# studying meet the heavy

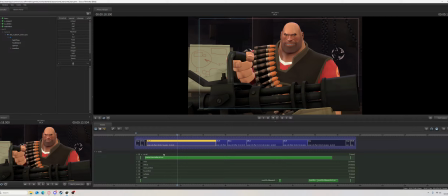(8:48)
It doesn't look better when you change it, but it just feels better when you change it. Also, the bottom left is more handheld camera feel,
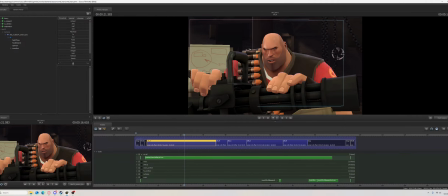(8:58)
because it's constantly moving slightly and sometimes moving in big ways, like zooming in like this.
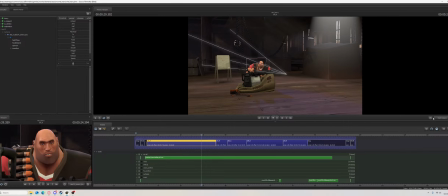(9:06)
It's very interesting indeed. Now I'm gonna check one last time if this is even recording, because when I get into big explanations of discoveries, I'd rather not repeat myself. So I'm gonna check it out real quick.
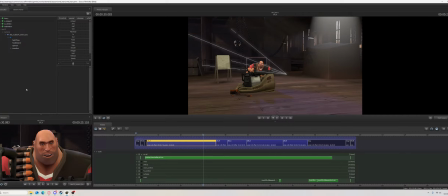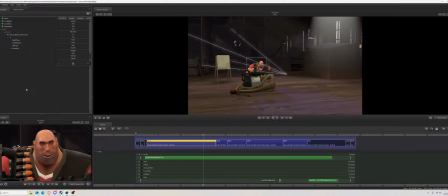(9:40)
Oh, it was recorded. Oh, nice. Uh, okay.
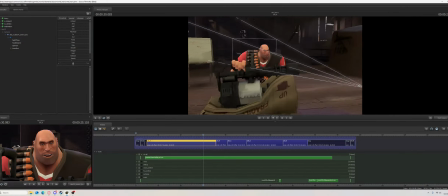(9:47)
So I was still on the scene. What I also found very interesting is, I don't know why, but other people use FM might recognize. This isn't rigged, or like this isn't biped simple, which I find very confusing.
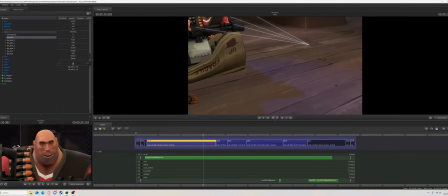(10:06)
So it says here, yeah, bip pelvis, bip this, bip that. So they took no shortcuts making this.
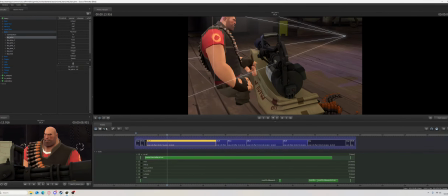(10:14)
Like if I let's go to like this frame. If I change this, okay, it moves the.
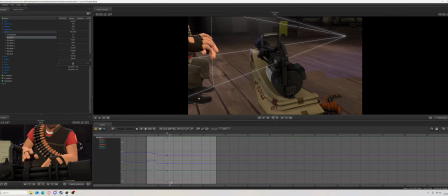(10:23)
And this. Oh, I found that funny. but yeah, it like doesn't change. It's not bips.
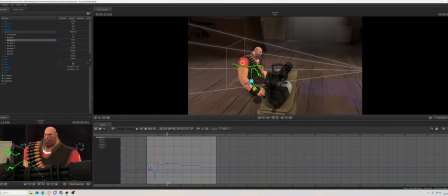(10:35)
It's not biped simple, which I find very confusing. Did they actually just use bip and just use IK and FK like ooh, I am heavy weapons guy. Blah, blah, blah, blah. The spaghetti web will always impress me.
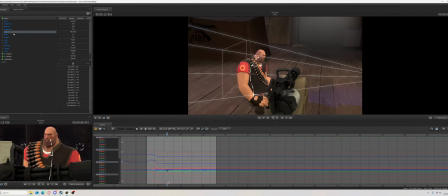(10:51)
The spaghetti web. The spaghetti web that I find the most impressive is the lower face.
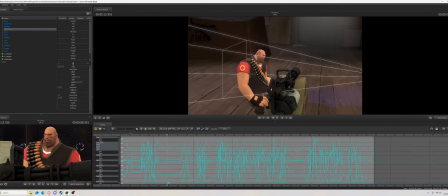(11:00)
This is mouth lip sync. Mid face, which is mostly just the nose, I believe, and the cheeks. So as you can see,
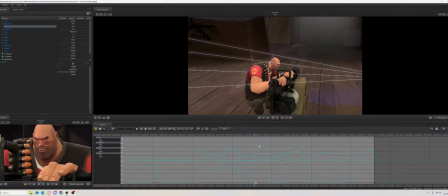(11:19)
this spike over here. If you look closely here, it goes from like light to very dark, and I think that's what this is. From light to dark, and I think that's what this mid face is. Upper face is, eyebrows and stuff.
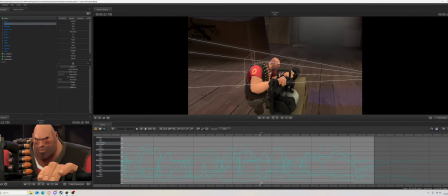(11:38)
He looks very angry. Well, he doesn't look angry. He always has a frowny expression, which explains this. Eyes. Yeah, he moves around a lot.
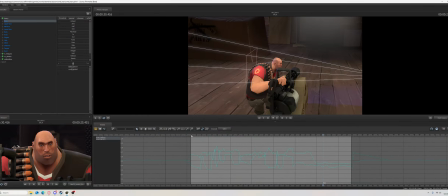(11:51)
Once again, you don't really see it, but you do feel it when it's very human.
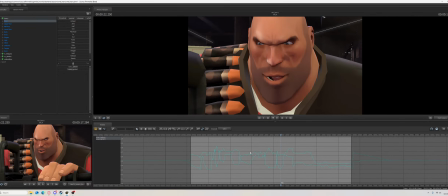(12:01)
It's very human, these eyes.
This is my weapon. She weighs 150 kilograms and fires 150 kilograms.
You see it like moving ever so slightly, just like a normal human being.
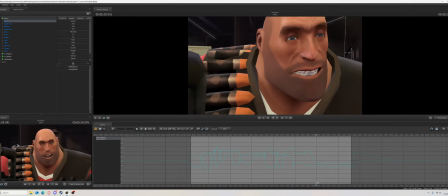But like right here, he tries to maintain eye contact with the main camera, causing it to move slightly.
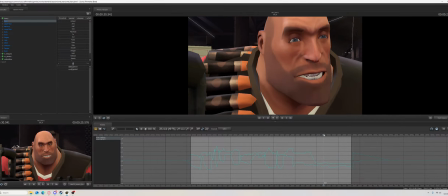(12:32)
The only reason it moves, I believe, is because the head is moving. And when the head moves down, the eyes have to look up to keep looking at the camera.
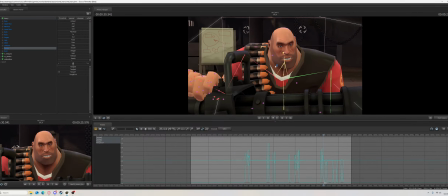(12:42)
The tongue, I found also interesting, for lip sync. You basically don't see the tongue.
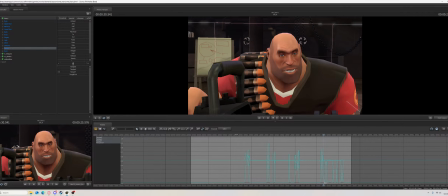(12:49)
It's also something you really have to pay attention to see.
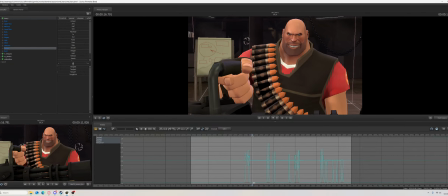(12:54)
Like, you don't, the tongue barely moves, but like,
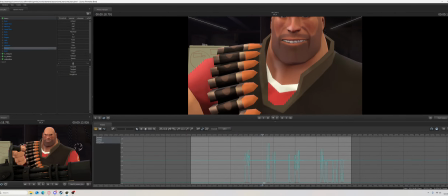(13:01)
something like this, you really feel it. Like, look.
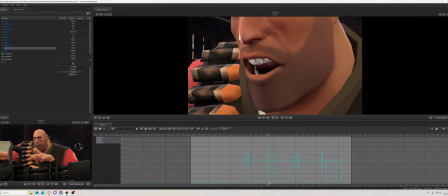(13:07)
Look, the tongue moves ever so slightly up.
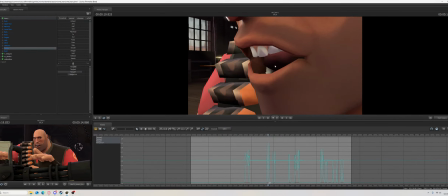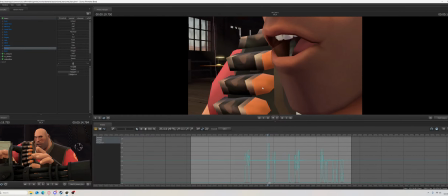(13:17)
Moves ever so slightly up and ever so slightly down, giving the impression of a L. A L. L.
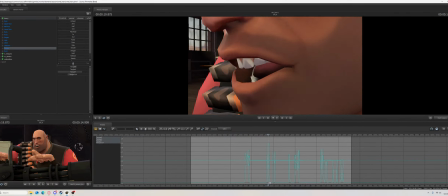(13:27) 150. She weighs 100. Hun.
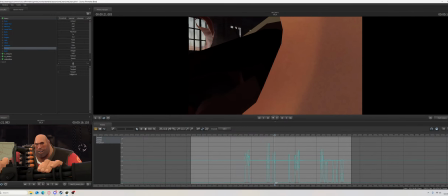(13:33)
Of a L and a Hun. Here, L. If you look at the...
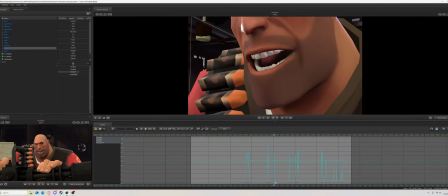(13:39)
Oh, wait. I was looking at the bottom left. Like, if you look at the L, kilograms.
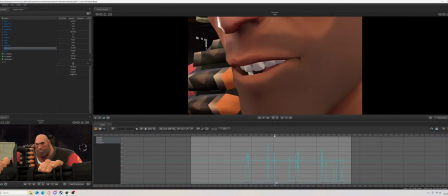(13:49)
See, it might be 1 or 2 frames up. But it's a detail they put in, and you can definitely see here.
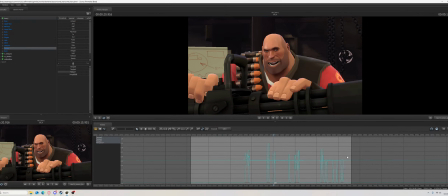(13:58)
You can definitely see the tongue moving. I find that funny. What I also find very cool is the little movements.
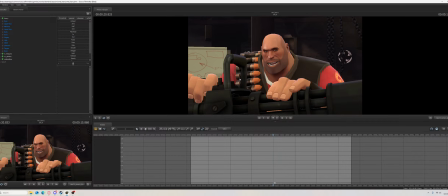(14:16)
Now, I haven't... Wait. Oh yeah, I forgot about this.
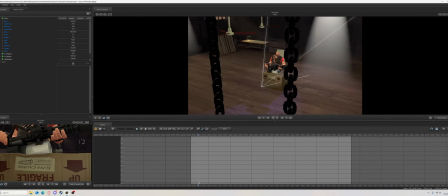(14:23)
If you go to the background, I don't know how they did this. In this, you just see 4 items.
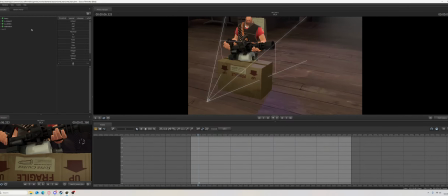(14:31)
You see the heavy, you see the minigun, but you see the camera as well, and then you see 2 boxes. The box thing, I don't really understand completely, but I find it interesting. So this is, I think the mini box. Yeah, this is the mini box.
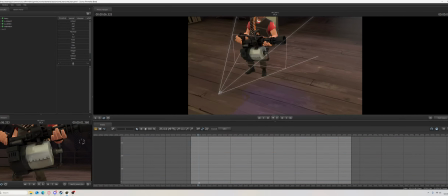(14:49)
Oh fuck. Oh fuck. Did I fuck up the box? Oh no. Oh no, what have I done? Oh, what have I done?
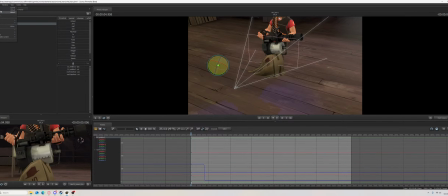(15:04)
Ooh, I fucked up the box. Wait. Let's try this again.
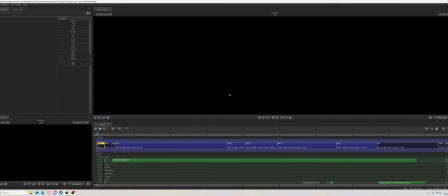(15:15)
Continue without saving, preferably. But while it's loading, I'm gonna explain. So there's 2 boxes, and I find it really cool. I can't showcase it now, but I'll just explain it while it loads. Oh wait, did it load? Is it fixed?
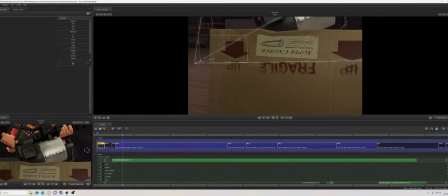(15:28)
It's fixed. Okay. So I'll explain it. So this one, you see two boxes.
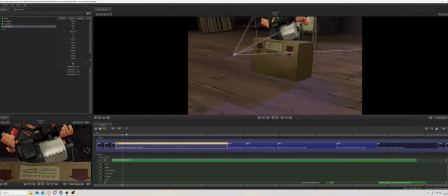(15:35)
You have mini box and wide mini box. So I think this is the mini box. Yeah, and it's even slightly tilted to give the extra effect of it looking up.
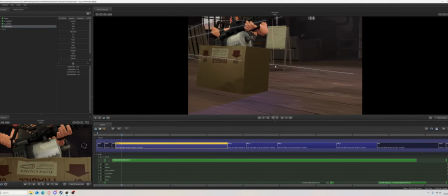(15:49)
But I find very cool is this thing when he puts the minigun down.
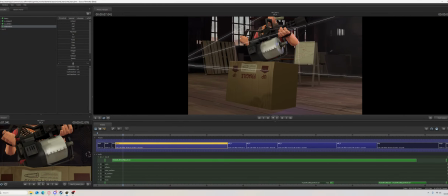(15:56)
When he puts the minigun down,
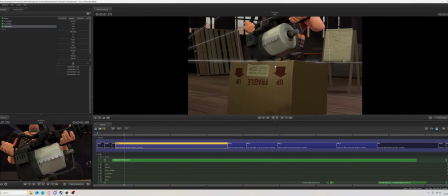(16:01)
it starts with pushing it down and then
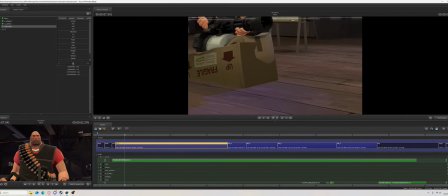(16:08)
transitioning into the broken box version. You see the broken box with the bullets in it. You know, here's the transition. Very smooth transition, if I say so myself.
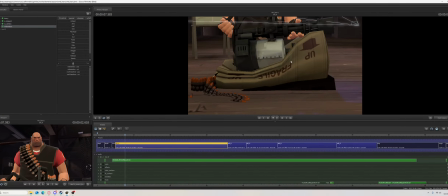(16:24)
So you see both of the boxes. You see the complete box and the destroyed box at the same time, seeing it transform. So you see the complete box and you see the destroyed box, and then here you see them at the same time. Moving. This still going up and stabilizing to give the illusion.
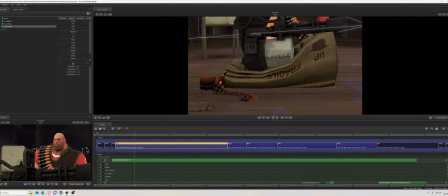(16:44)
And when it goes down to sit, you see the box destroyed. So yeah, this is another thing. You don't really see it, but you see this part. You see this part up here.